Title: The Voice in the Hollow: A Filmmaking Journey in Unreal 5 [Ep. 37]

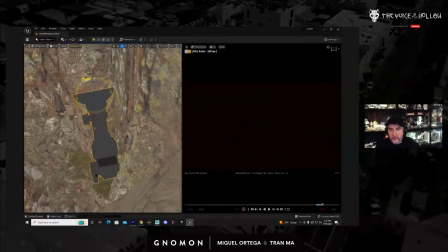Let's try to find nice highlights. That's probably going to be as good as we're going to get. All right, so let's take a look at that.
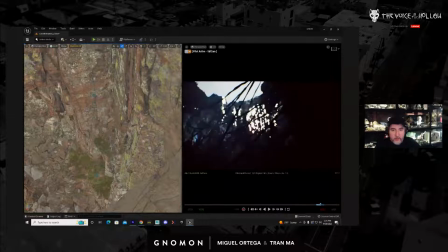I am a little bit worried that it looks like we're not so low into the hole here.
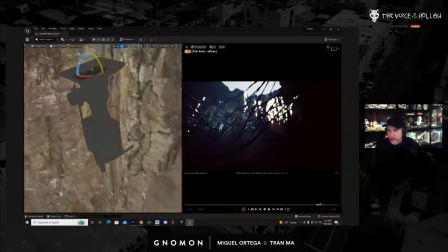So maybe let's not look all the way up.
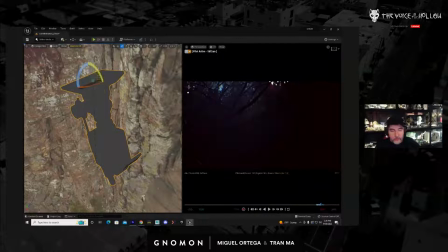Let's just do that.
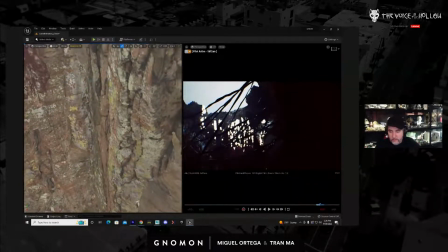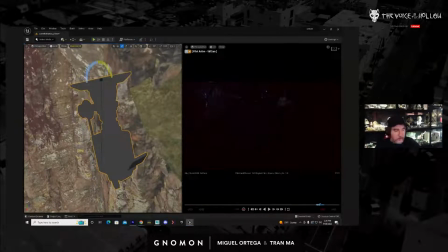Let's do that.
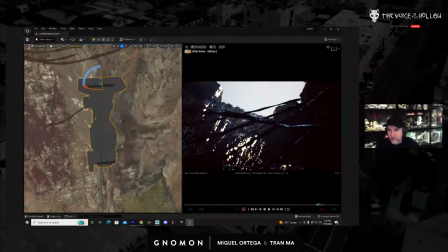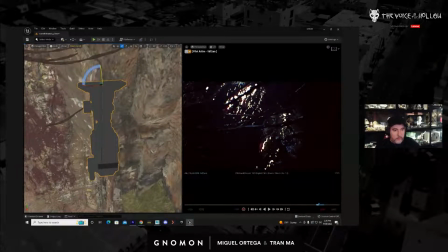Let's do that. That looks much better. Okay. So again, we're doing chaos camera shots because someone is falling into a hole.
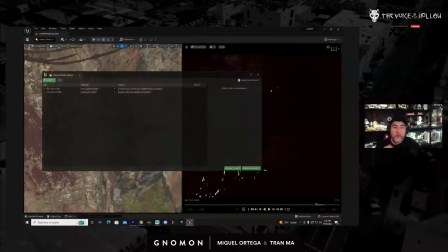So that's what it would look like. So let's render this out. So
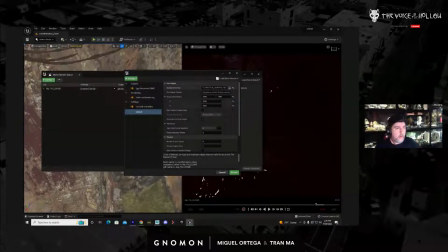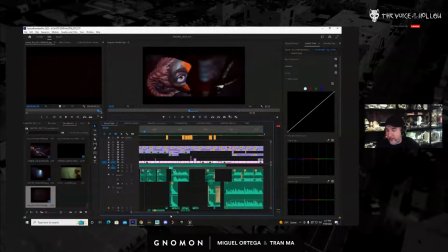you know, a good example of like another shot that we did that are kind of similar is a little bit more
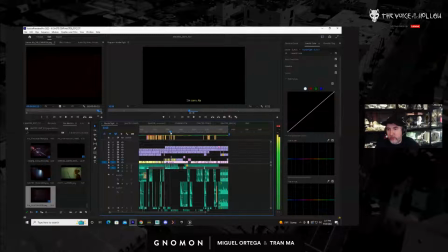artistic is when she throws the spear.
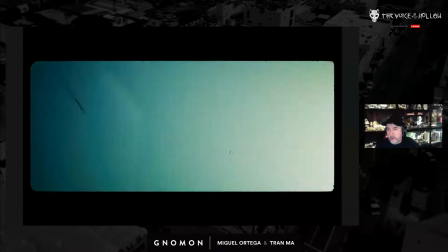Wewe ni aibu kwa baba.
You can see so right there was 4 shots or 3 shots.
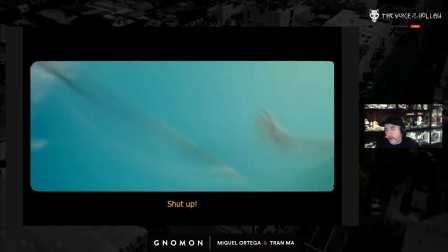So shot 1, 2,
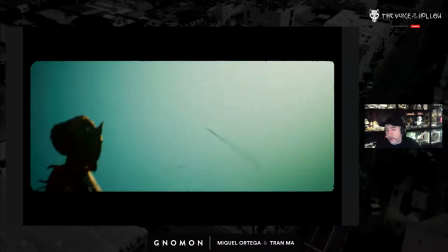3.
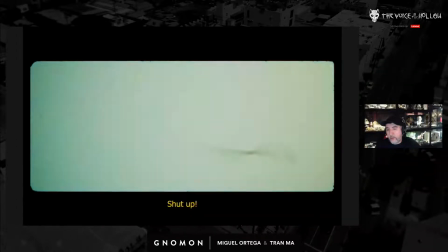So 3 shots, but they almost feel like a continuous shot.
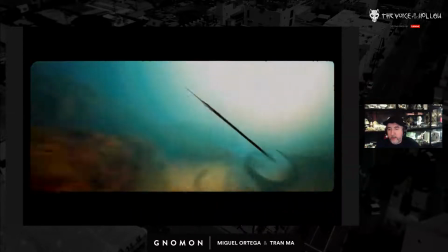This one right here is basically just a big blur.
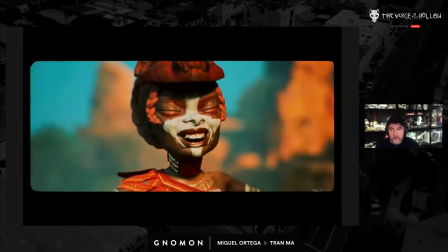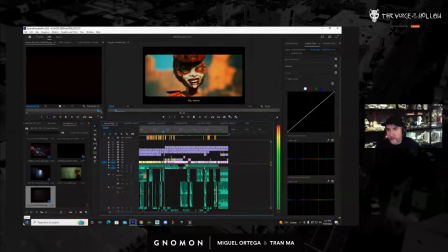What happened? Oh, I have this hidden. All right, so let's get that in here. So let's render that out.
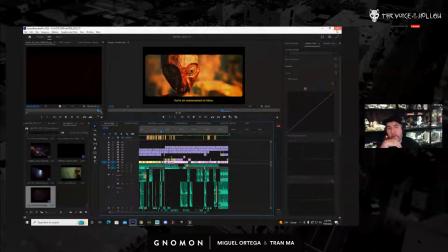Since I'm gonna render, it sucks. I'm gonna save this, close Premiere. I know it sucks.
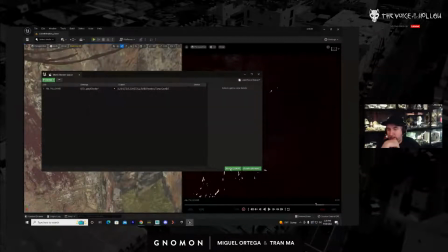And then let's just render this.
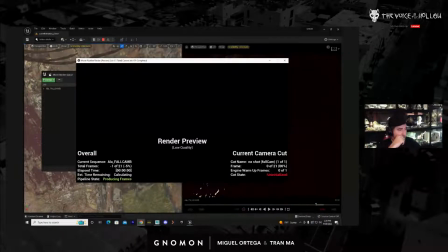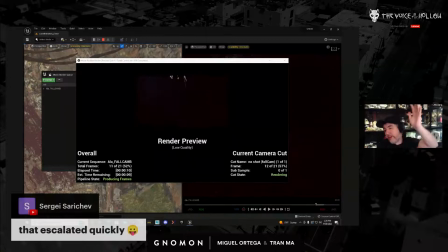Yeah, that escalated quickly. Well, if you watch the whole movie, you'll see that it doesn't escalate that quickly.
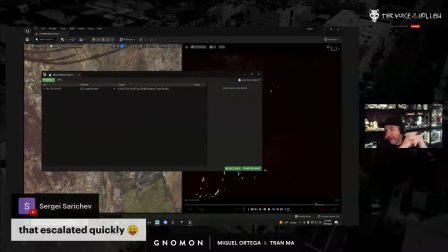She really does mess with her during the entire film.
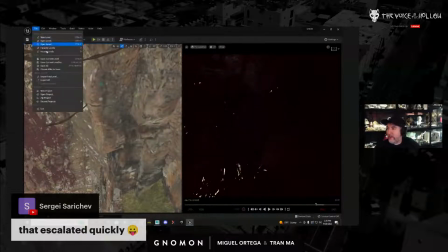So she got what was coming. Maybe she didn't deserve that, but
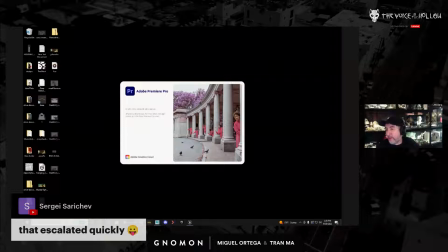you know, this is Cain and Abel. That's what we're trying to do. It's Cain and Abel with these 2 sisters.
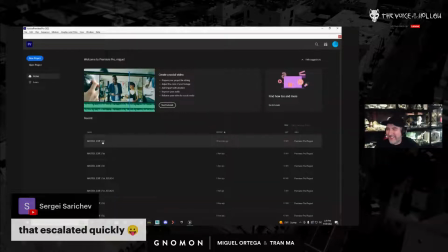In my theory that Abel was probably an asshole. He might have been the favorite one, but that doesn't mean he wasn't a dick to Cain.
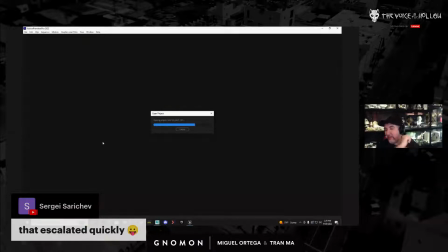All right, so let's see.